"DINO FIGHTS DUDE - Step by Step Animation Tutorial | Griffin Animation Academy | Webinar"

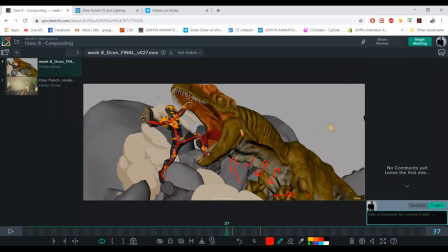[103:24]
It feels more real than, say, doing that looks real. Oh my gosh.
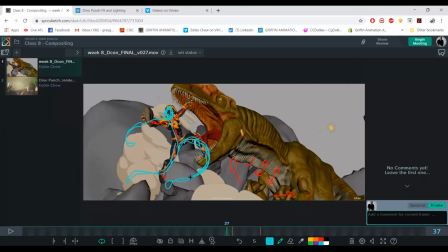[103:40]
Yeah, as nice as it looks, I mean, you can do a movie like that, but it's because your limbs and your character are not a model. So your stretch mode is getting stretched, so which starts to defy,
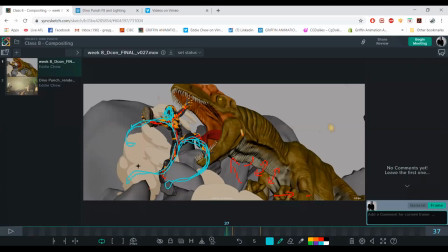[103:56]
you know, human, like real physics in a way. So keep it on model and it's going to feel a lot more real. Mm-hmm. And that goes for like if you're doing lip wobble or something, you don't want it to,
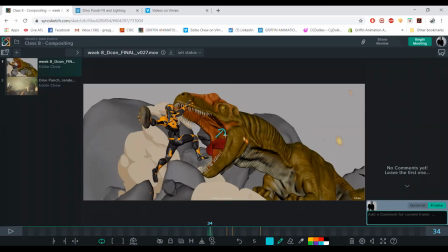[104:16]
if you're doing too much for too long, then it's just going to look out of place. And again, just by looking at it by eye, if you're doing a crazy wobble, if it looks too much, just pull it back.
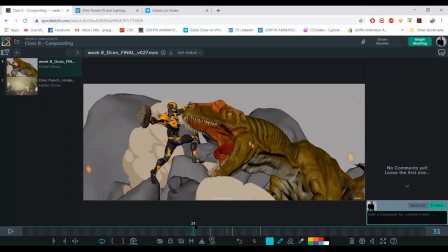[104:31]
If you're thinking to yourself, it looks cartoony, just pull it back, because the thought has already entered your mind. But if you're thinking it looks pretty cool, then that is good. Go with it. And then I'm guessing also for like
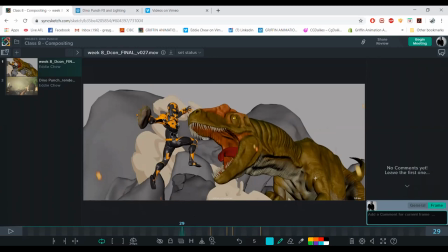[104:48]
animation timing, I'm guessing a lot here, that cartoony is more snappy, so they do like bam, snap, bam, poke, bam. And then if it's more realistic, maybe it'll be more, a little bit more, like the poses flow together. I might be wrong, but. Yeah, no, it's true. Like,
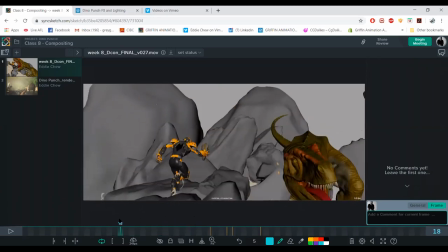[105:12]
say if you're getting from, just a quick example, let's go back up here.
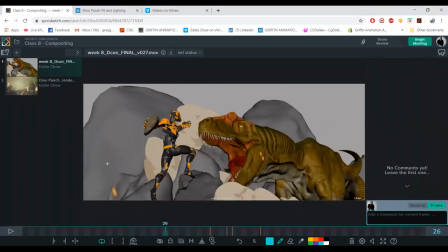[105:20]
So from jumping up here, like maybe a really cartoony exaggeration is going from crouched.
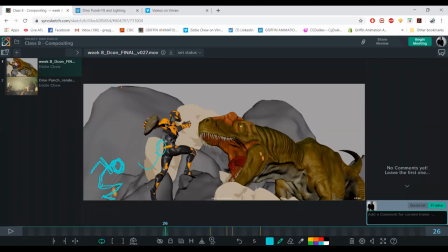[105:34]
Mm-hmm. And then you would transition, like, you know, your arms would kind of flow like that. Nice. Yeah, into...
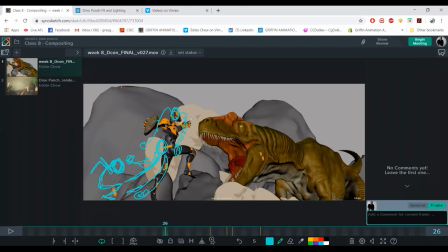[105:50]
Yeah, so it's all about your transitions. So that's more cartoony, obviously. Mm-hmm.
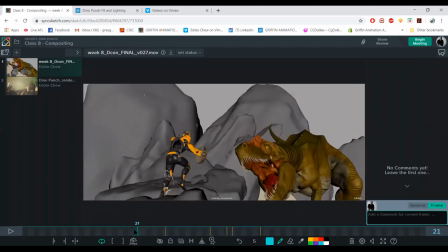[105:55]
Whereas I use a, you know, reference from real life and
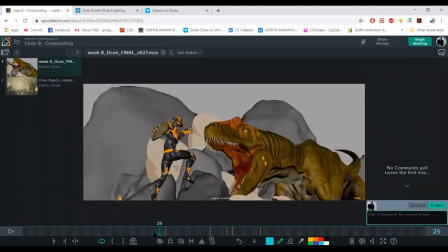[105:59]
just does like a, there's a pose for jumping and there's no like extreme anticipation. It's just like using that momentum and getting into this jumping pose. Mm-hmm. So yes, that will make it less cartoony or more.
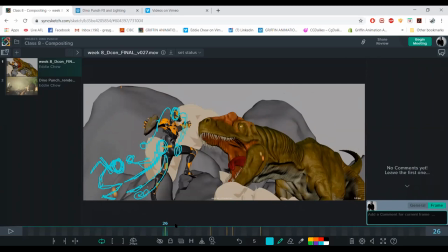[106:17]
Awesome. Thanks for the answers. No worries. And then MWD has another follow-up question for the they're wondering if you're stretching out the frames or the spaces between the frames, like you said, will it have any issues?
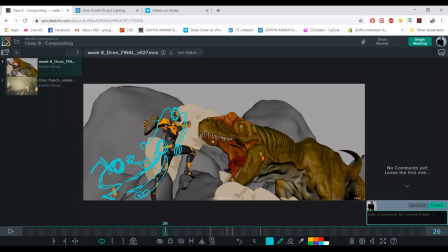Transitioning to slow motion? Is it too sudden, or do you tweak that as well, or do you like it when it's like suddenly becomes slow mo?
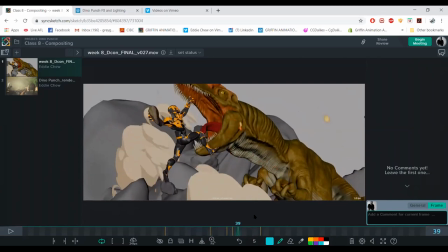[106:54]
So in the time ramp section? Mm-hmm. Yeah. Or as in like coming out of it?
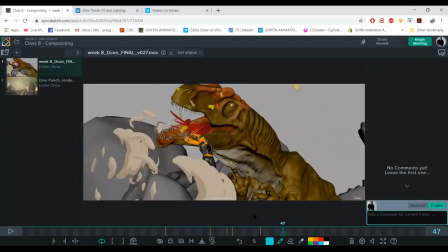[107:01]
Yeah, I suppose like going in and coming out of the...
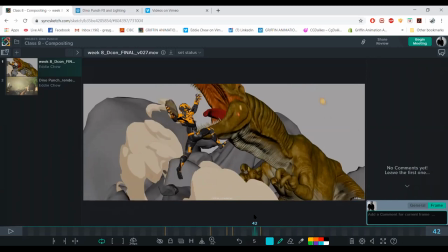[107:06]
Yeah, like if you go back into real time, so slow, slow, slow, and then there's a few frames of just going back into real time. Yeah, it's okay if it feels fine with like 2 or 3 frames.
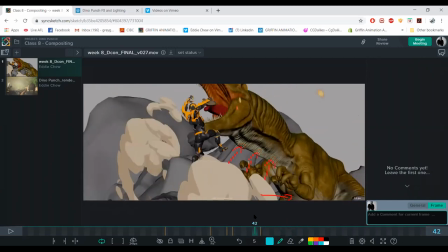[107:21]
Again, if your character's on model and if the action, the poses flow into each other, it's just going back, it's going to feel quick because you go from slow to real time.
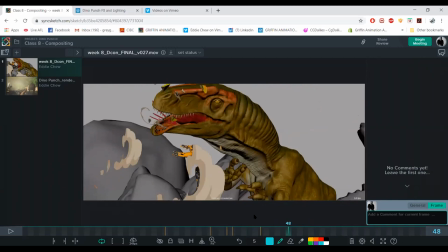[107:34]
So the time ramp is, you know, obviously going to tell your brain that there's a speed up. Mm-hmm. Speed up is just to speed up back to real time. It's not speeding up beyond real time.
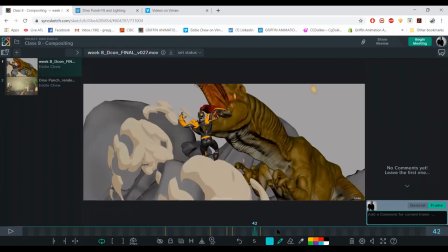[107:46]
But yeah, it's fine to use a couple of frames. I used about 2 or 3 frames. Mm-hmm. And it's fine as long as the poses are correct and they flow into each other.
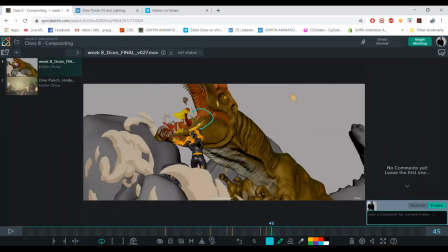[107:59]
Like, you know, there's a big jump there, but I'm following this line of action.
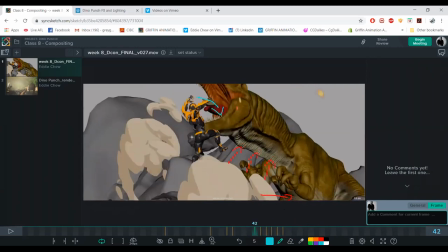[108:08]
So the brain registers that the action is a nice curve.
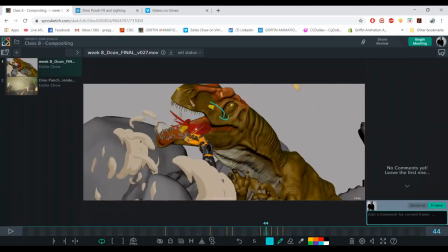[108:16]
And then that curve
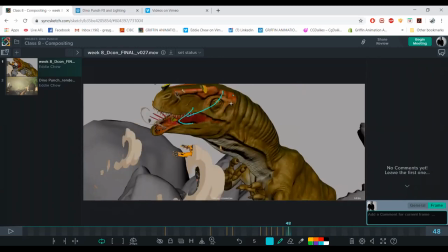[108:22]
is the flow and energy to push the head and the jaw, you know, the lip overlap
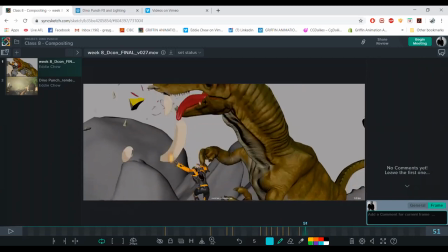[108:30]
of this giant head, screen left. And then there's follow through on the head because that sells the power that's still carrying through, even though this guy's already gone.
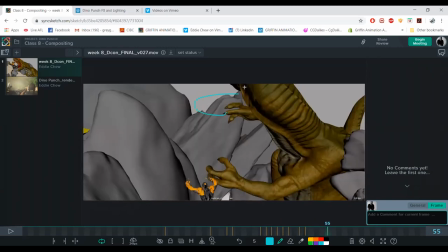[108:47]
The energy is carrying through and it's going to carry through. Because now the dinosaur is gonna fall this way.
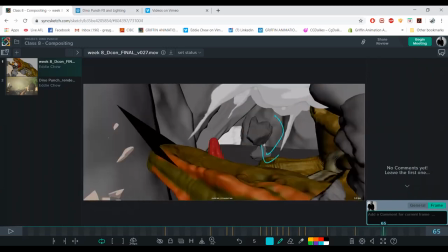[108:56]
Mm-hmm. So you can see it tumbling down here. And that all came from up here. Mm-hmm. And that's an appealing nice. Shape yeah. to follow. Yeah, that's yeah, essentially yeah.
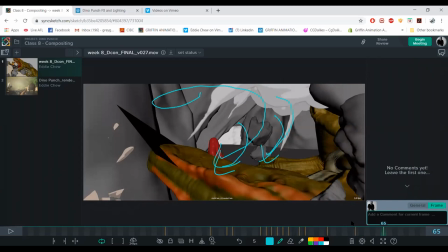[109:12]
Fibonacci, isn't it? Which is natural. It's in mm-hmm. our DNA.
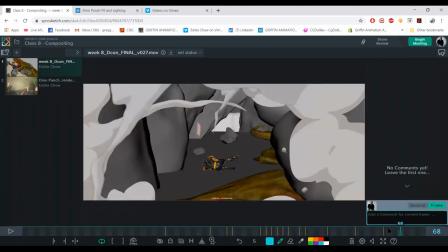[109:19]
Yeah.
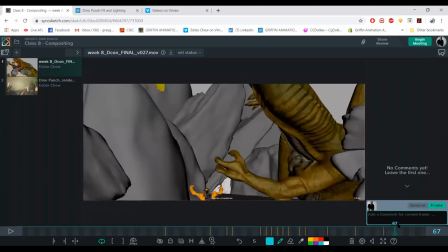[109:24]
But yeah, does that answer your question? I hope so.
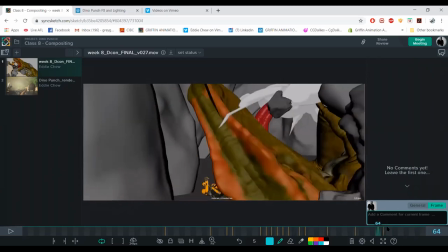[109:29]
I hope I think it answers your question. Sorry? I said I think it answers your question. Yeah. That's good enough. Anybody want to jump on webcam? I do.
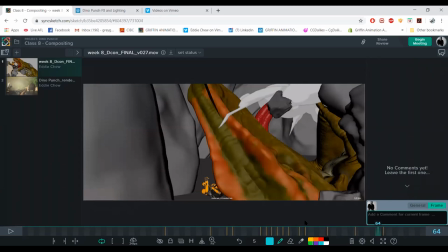[109:46]
You're already there. So I was just like waiting until you were done answering this question. Oh yeah, no worries. For like little accents in weight and like that fleshiness, mm-hmm. is that like a mixture of mocap and keyframe?
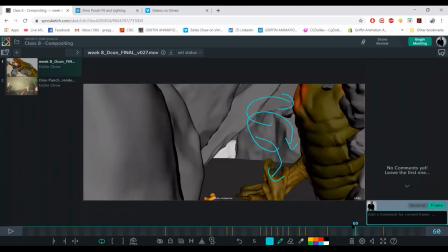[110:04]
Or is it? You mean like in? No, you can.
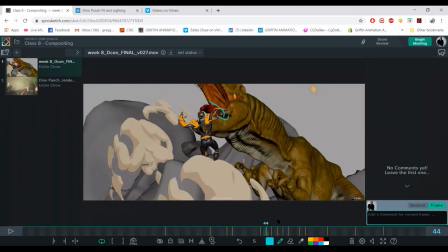[110:11]
Mocap will capture a lot of that, but if you're good
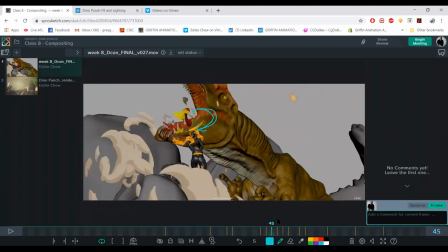[110:15]
with reference, and if you're good with collecting, using the references in a correct way, you're gonna find
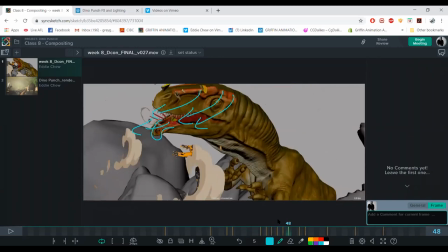[110:24]
like mocap animation is different. Like it's gonna be quite real. Keyframe is different, but yeah, you can capture nuances for sure with mocap.
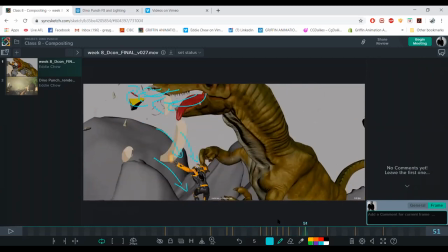[110:39]
But in keyframe,
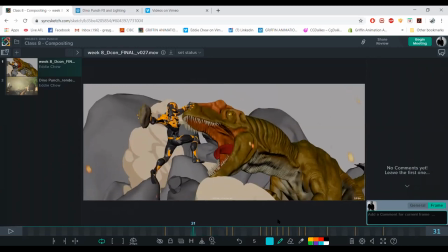[110:44]
again, just pay close attention to your references. Like for example, you know how I was showing you guys that leg kick out from the roll?
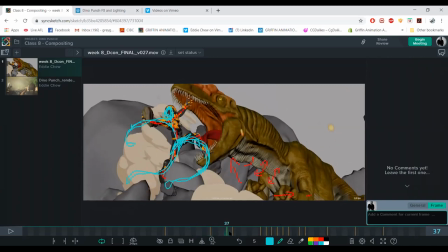[110:53]
What was appealing to me was that it was,
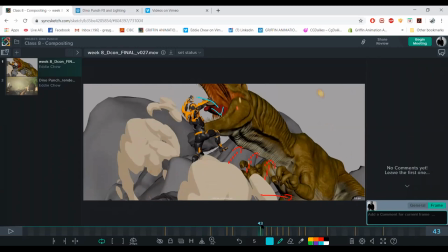[110:58]
it oddly picked it up from reference, you know, the way that leg kicked out from landing and rolling.
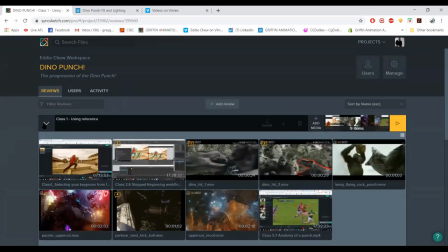[111:06]
And it kicks out because, I'm gonna bring it up. Kicks out because,
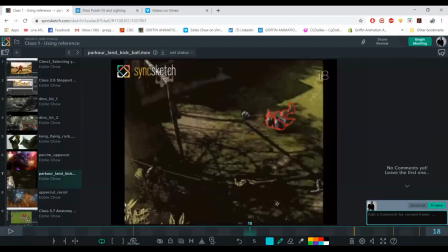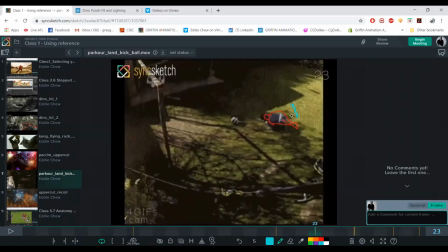[111:23]
kicks out because he's going to stand up on it. Mm-hmm. Like he uses that to naturally prop himself up and stand up. And you know, I got that from looking at reference, which works really well in my shot.